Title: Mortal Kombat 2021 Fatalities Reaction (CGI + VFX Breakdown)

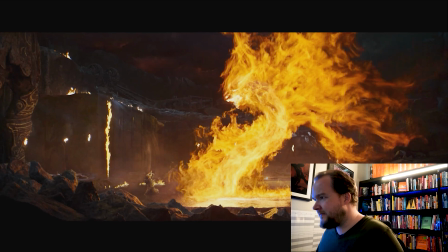And so that's like a really subtle thing, but I feel like that just makes it look really neat.
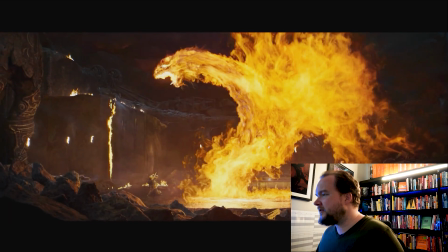The wings are kind of crazy.
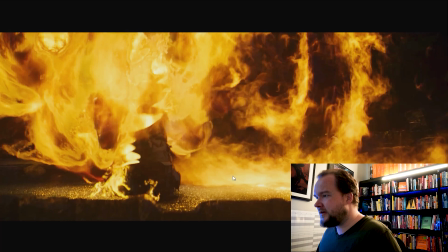Like I said, 3D model for all this stuff, and then the fire laid on top.
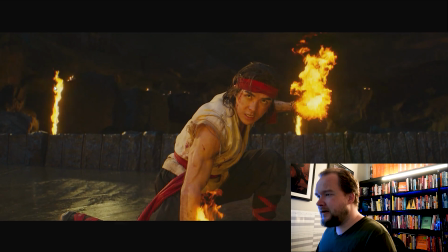Then you got this guy, same thing on fire. I'd say that's CG as well for this side.
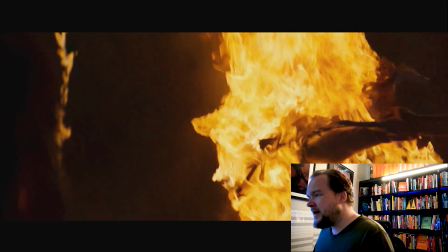I think on the other side they're all live action. I think for over here they're CG. And then this is all practical, so they just lit a guy on fire and it made him move around.
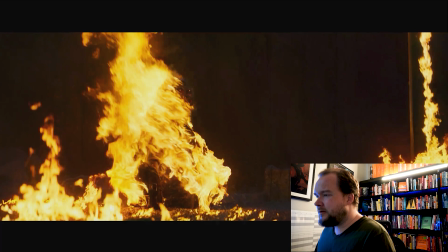I think that's a smart choice, just to help you just get away from like what you've been staring at this whole time.
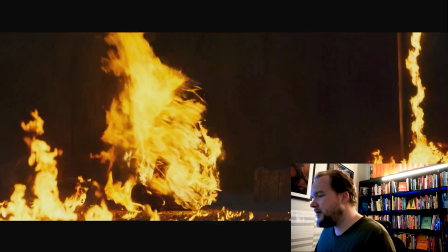Like, there's a close-up, why not just go and cover this guy in gel and light him on fire.
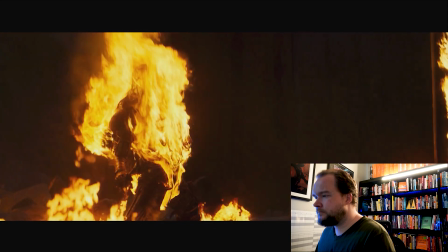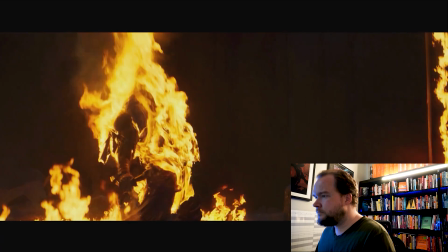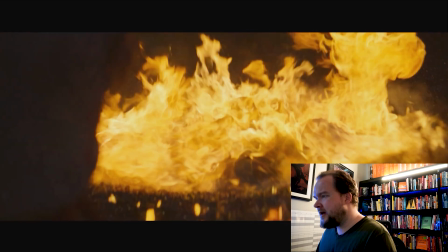I feel like this last shot here, as he kind of collapses down, I feel like there's a pass of fire.
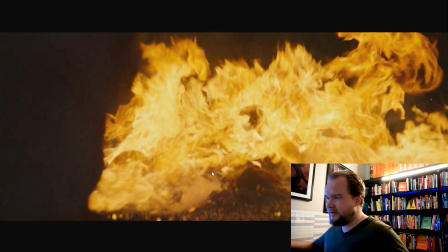Yeah, I could be wrong, but like I feel like there's like a kind of like a spread out pass of fire on top of the practical,
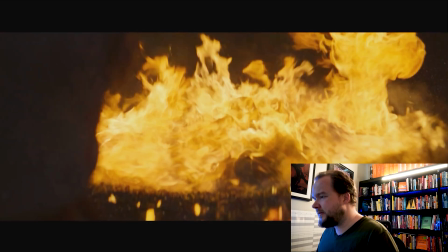just to kind of make that a bit more interesting. So as he kind of like falls down into the water, you get that splash.
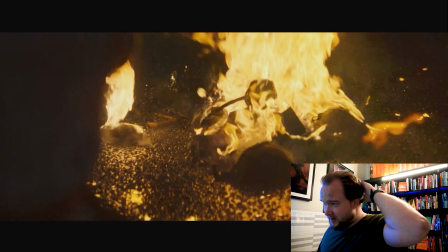But again, I could be wrong about this stuff.
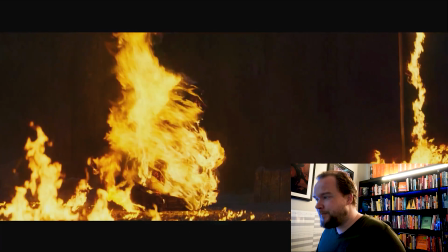It's difficult with stuff like this because it is so polished, and at the same time they're quick cuts.
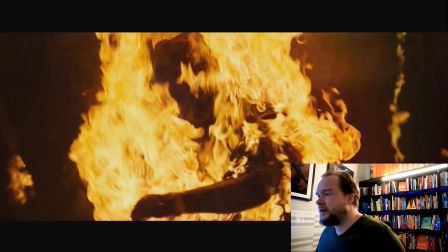So it's, unless like something blatantly looked wrong, like you got to be really careful,
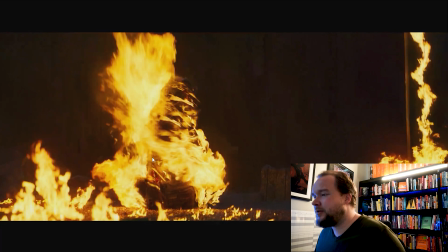like looking through it all to kind of distinguish, like, oh yeah, that's practical, and you know, whereas like there's like,
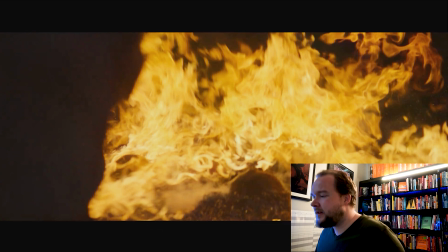I feel like a pass just right here of CG flame. Really cool.
Flawless victory.
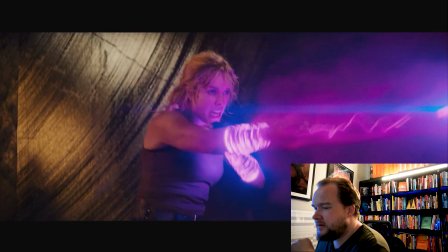Okay, so let's talk about Sonya's ring fire stuff.
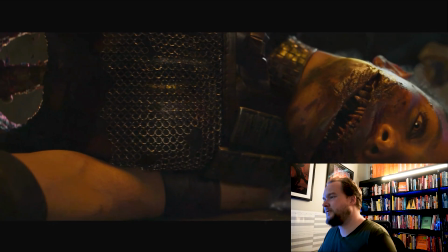I got so many mixed feelings about this film. Like, I'm not gonna go on a big rant.
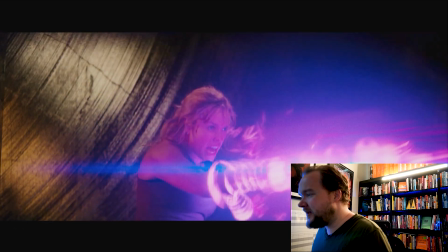I'll stick to the visual effects, but yeah, I think there's certain things that could have been left out of this film, and her magic ring stuff, like, I feel like just doesn't really fit too well.
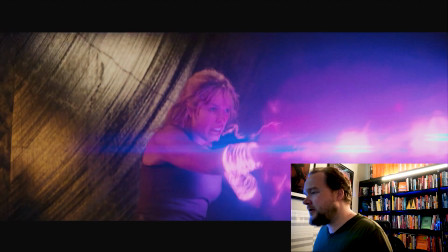So I'd imagine for a lot of this stuff, like I mentioned before about having
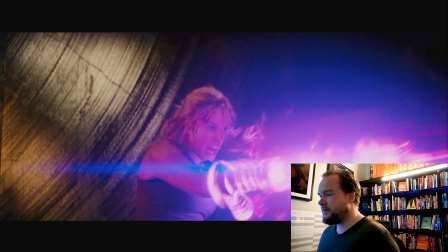LEDs that do some interactive lighting for you.
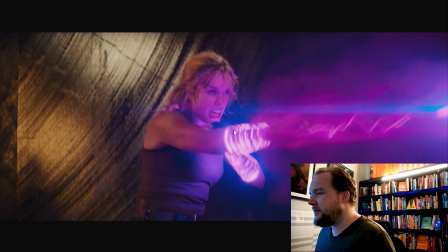I'd imagine that she would have some kind of like wrist guard on that's covered in LEDs. Again, could be wrong, but I would totally request that, because I know that these are going to light up. I know they're close to her face, so why not have it all splash on there? I personally would do that, and I would just fix it to the timing that we're going for.
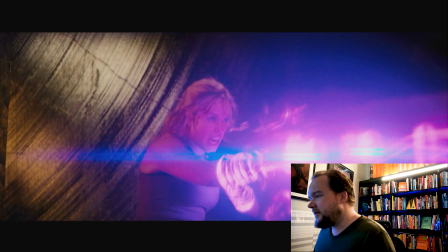A lot of lens flares in here. So it's interesting that they're actually trying to track these to the little rings that are going on. This is basically just a mixture of particles, fluids, and then hard geometry.
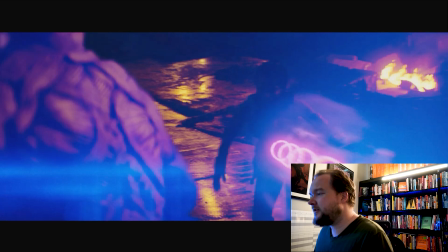So if you were to look at these, like this is just all rings, like literally just keyframed rings, and they go through her body.
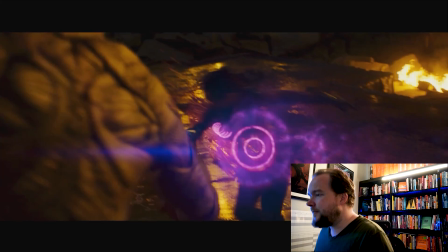So she's match moved here. They're also a light source, so that way you get some interactive lighting. And I guess like as it's hitting, there's some kind of a bit of expansion, like a little shockwave to help make it feel like it's hitting.
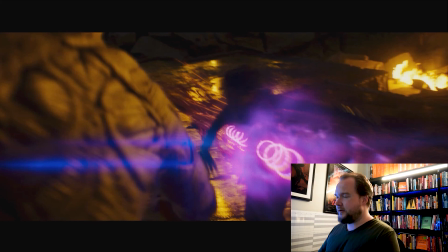I think it's kind of tricky because you're like, there's such quick cuts, and it's also just kind of really crude geometry. So to kind of get some kind of way to show it feeling like it's actually hit, they're doing a bunch of like shockwave effects, stuff like that, to make it feel like it's interacting.
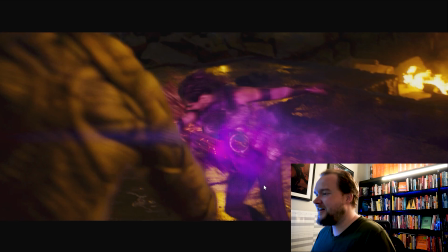And then you're painting in like a clean pass of the plate behind her. It's funny because like just none of the stuff you actually see.
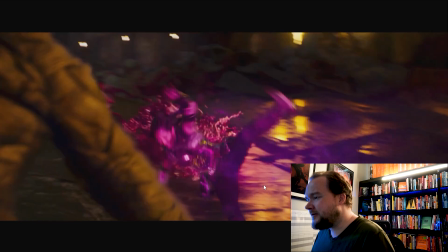And yeah, they're totally just trying to track it to the abdomen. She moves so quick that you're not really going to tell.
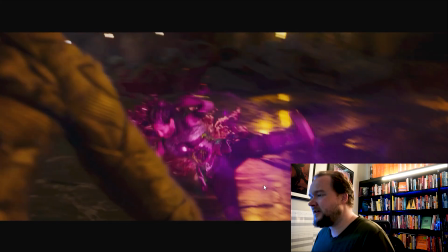But then from there, it's just doing lots of CG sims of blood behind her, splashing on the ground.